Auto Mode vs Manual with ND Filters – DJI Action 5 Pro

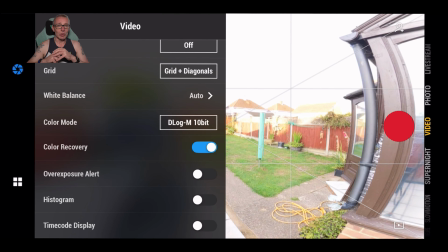4:06 I'll then turn on the overexposure warning so that I can see the overexposure,
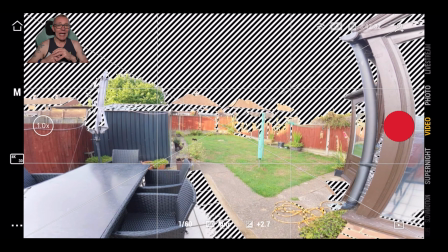4:12 and apply maybe an ND8 to start with if it isn't a particularly bright day,
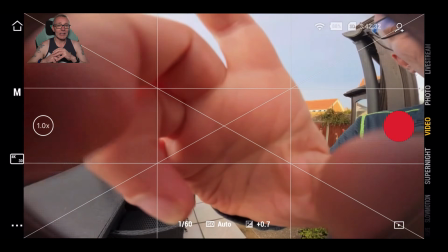4:18 and see how that reacts with the exposure warnings.
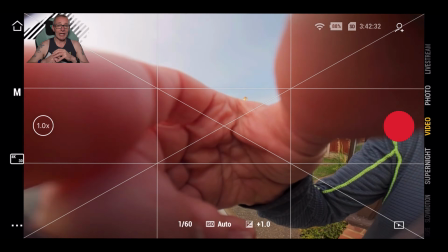4:23 If I'm unhappy with the results, I'll then take that one off, swap it out for another ND filter,
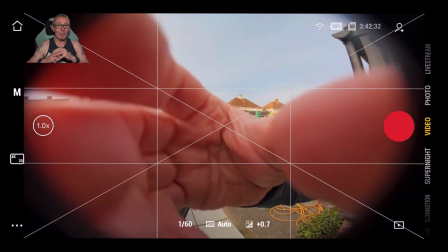4:32 say an ND16, and I'll do this until I'm happy with the exposure coming down enough to film.
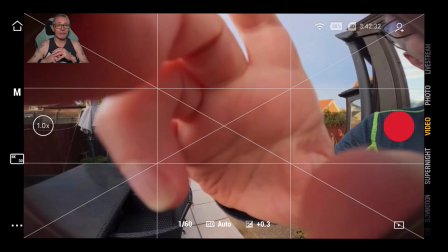4:39 And then I may just flick the ISO
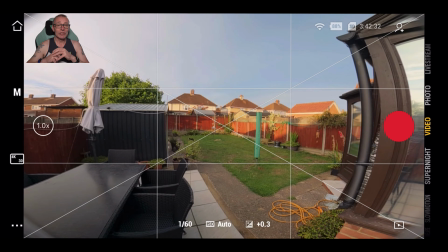4:43 out of auto and just flick it up and down just to see the point where it starts to overexpose.
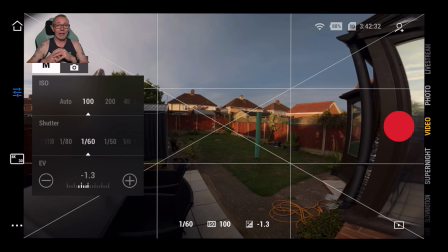4:52 Let's now move on and have a look at what it looks like if we now put an ND filter on
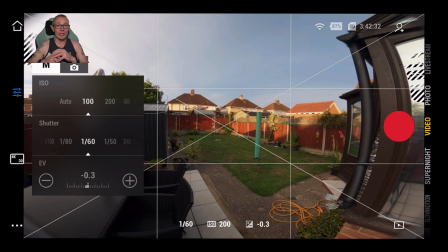5:00 and still run in auto mode on the Action 5 Pro.
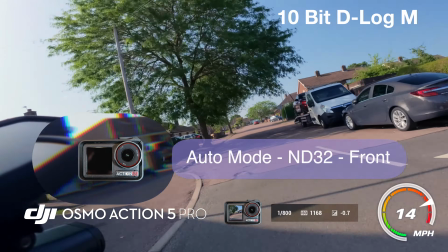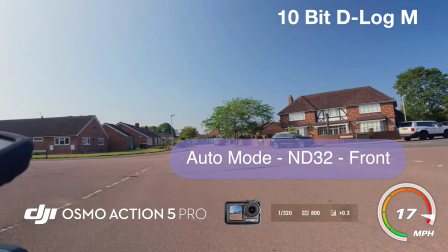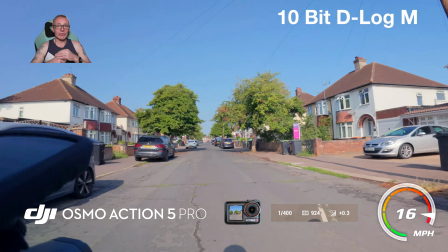5:17 Looking at the footage now with the ND filter attached and the camera still in auto mode,
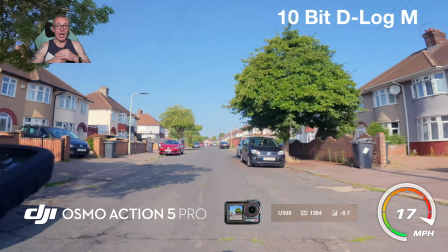5:23 what you'll see is that we have brought down the shutter speed. So we are going to get motion captured in the frames,
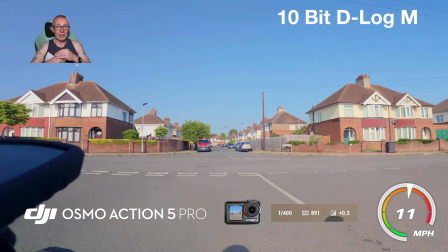5:32 but we also now push the ISO up, probably to a level where we wouldn't want it because we're going to introduce noise.
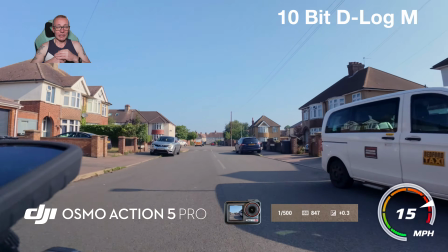5:41 The EIS, the electronic image stabilization, is not affected at all by the ND filter.
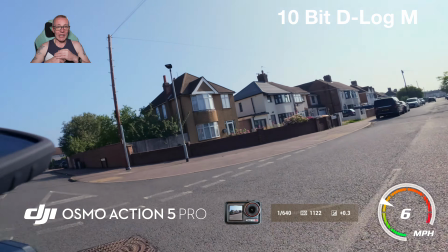5:49 That doesn't interfere with the EIS. What does interfere with the EIS to some degree may be the fact that we're baking now
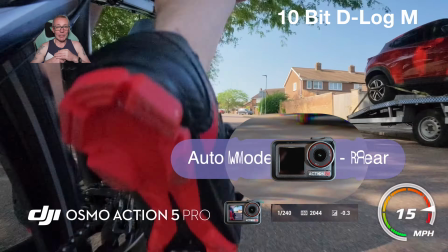5:58 that motion into each image, so there's nothing that can be done about that.
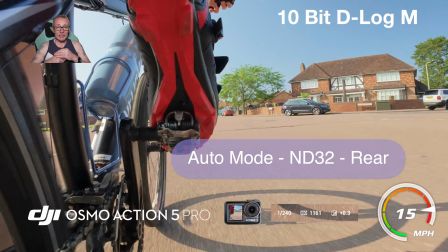6:03 Even though we'll still stabilize the image as in camera movement,
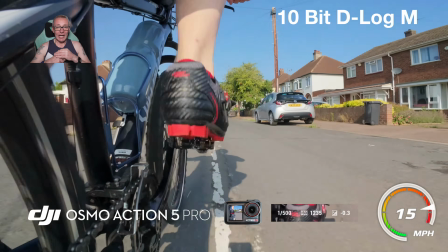6:08 but it can't correct anything we've baked into the image.
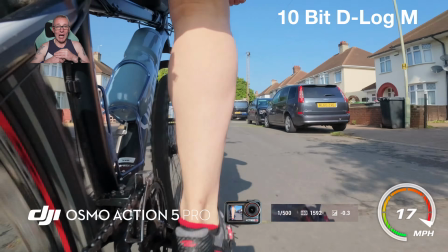6:13 At the end of this sequence, we'll have a look at this frame by frame.
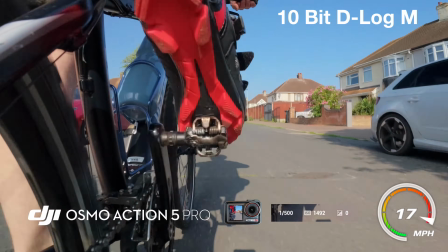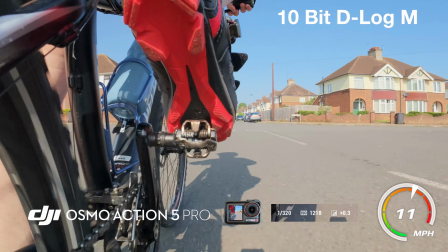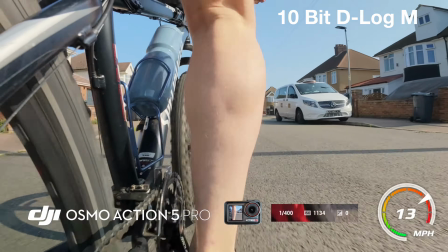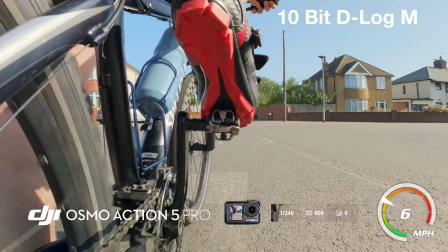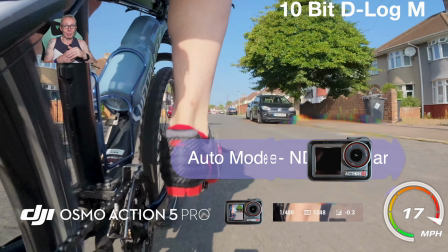6:47 Looking at this frame by frame, you'll see that we've introduced more motion into each frame by bringing the shutter speed to a slower level.
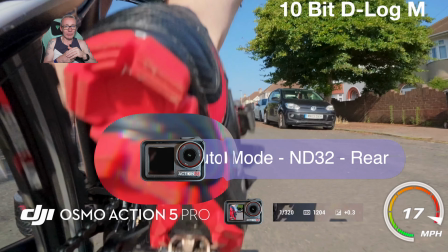6:56 But we have now introduced noise with the raised ISO, so you'll see a lot more noise in the image.
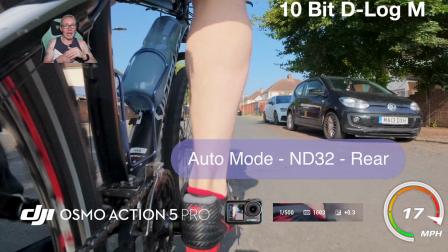7:03 What I'm going to do now is I'm going to set my camera to 1/60th of a second for the shutter speed,
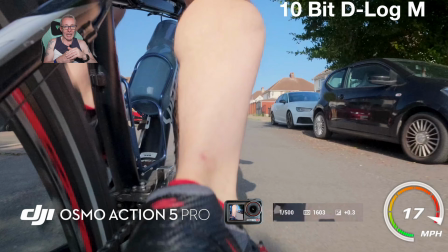7:10 because I film at 4K 30 frames per second.
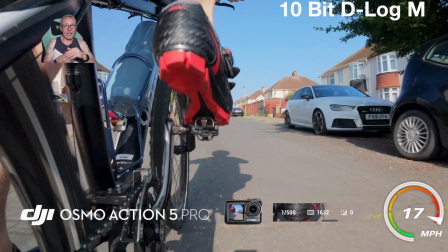7:14 And we'll have the ND filter on and see what effect this now has on the footage.
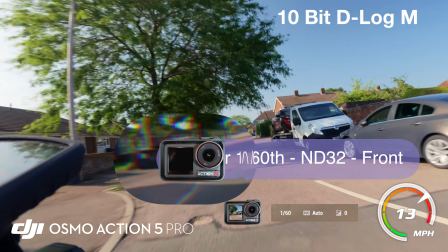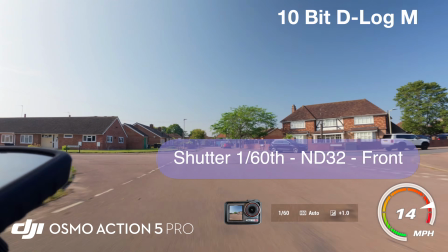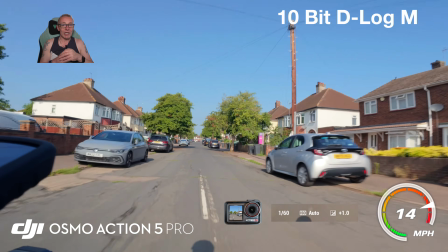7:33 Looking at the footage, you can now see that we have a much better perception of motion within the sequence in the video.
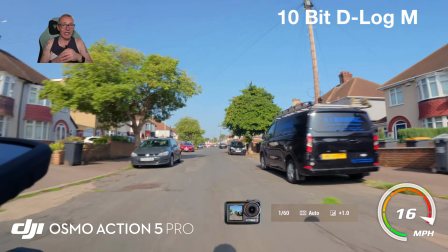7:41 But what you may also notice is it may look a little bit more unstable
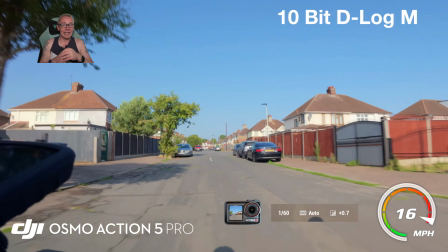7:47 because we are actually baking in that motion into every frame.
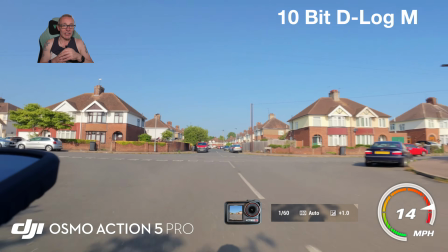7:52 So nothing can take that out of the frame.
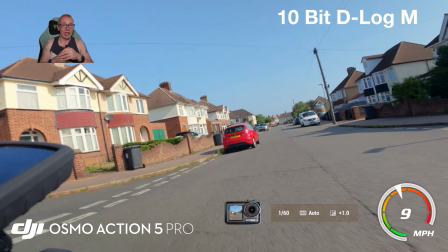7:55 All the EIS is doing is stabilizing the camera by making sure that the actual video sequence is level.
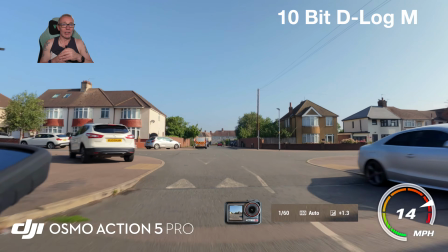8:04 There's nothing more it can do once that motion is baked into the frame.
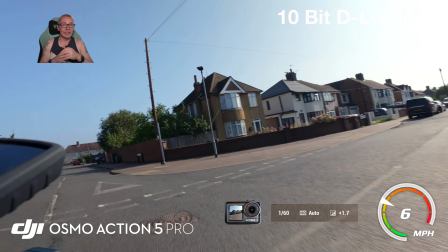8:11 Like I say, this isn't to do with the ND filter.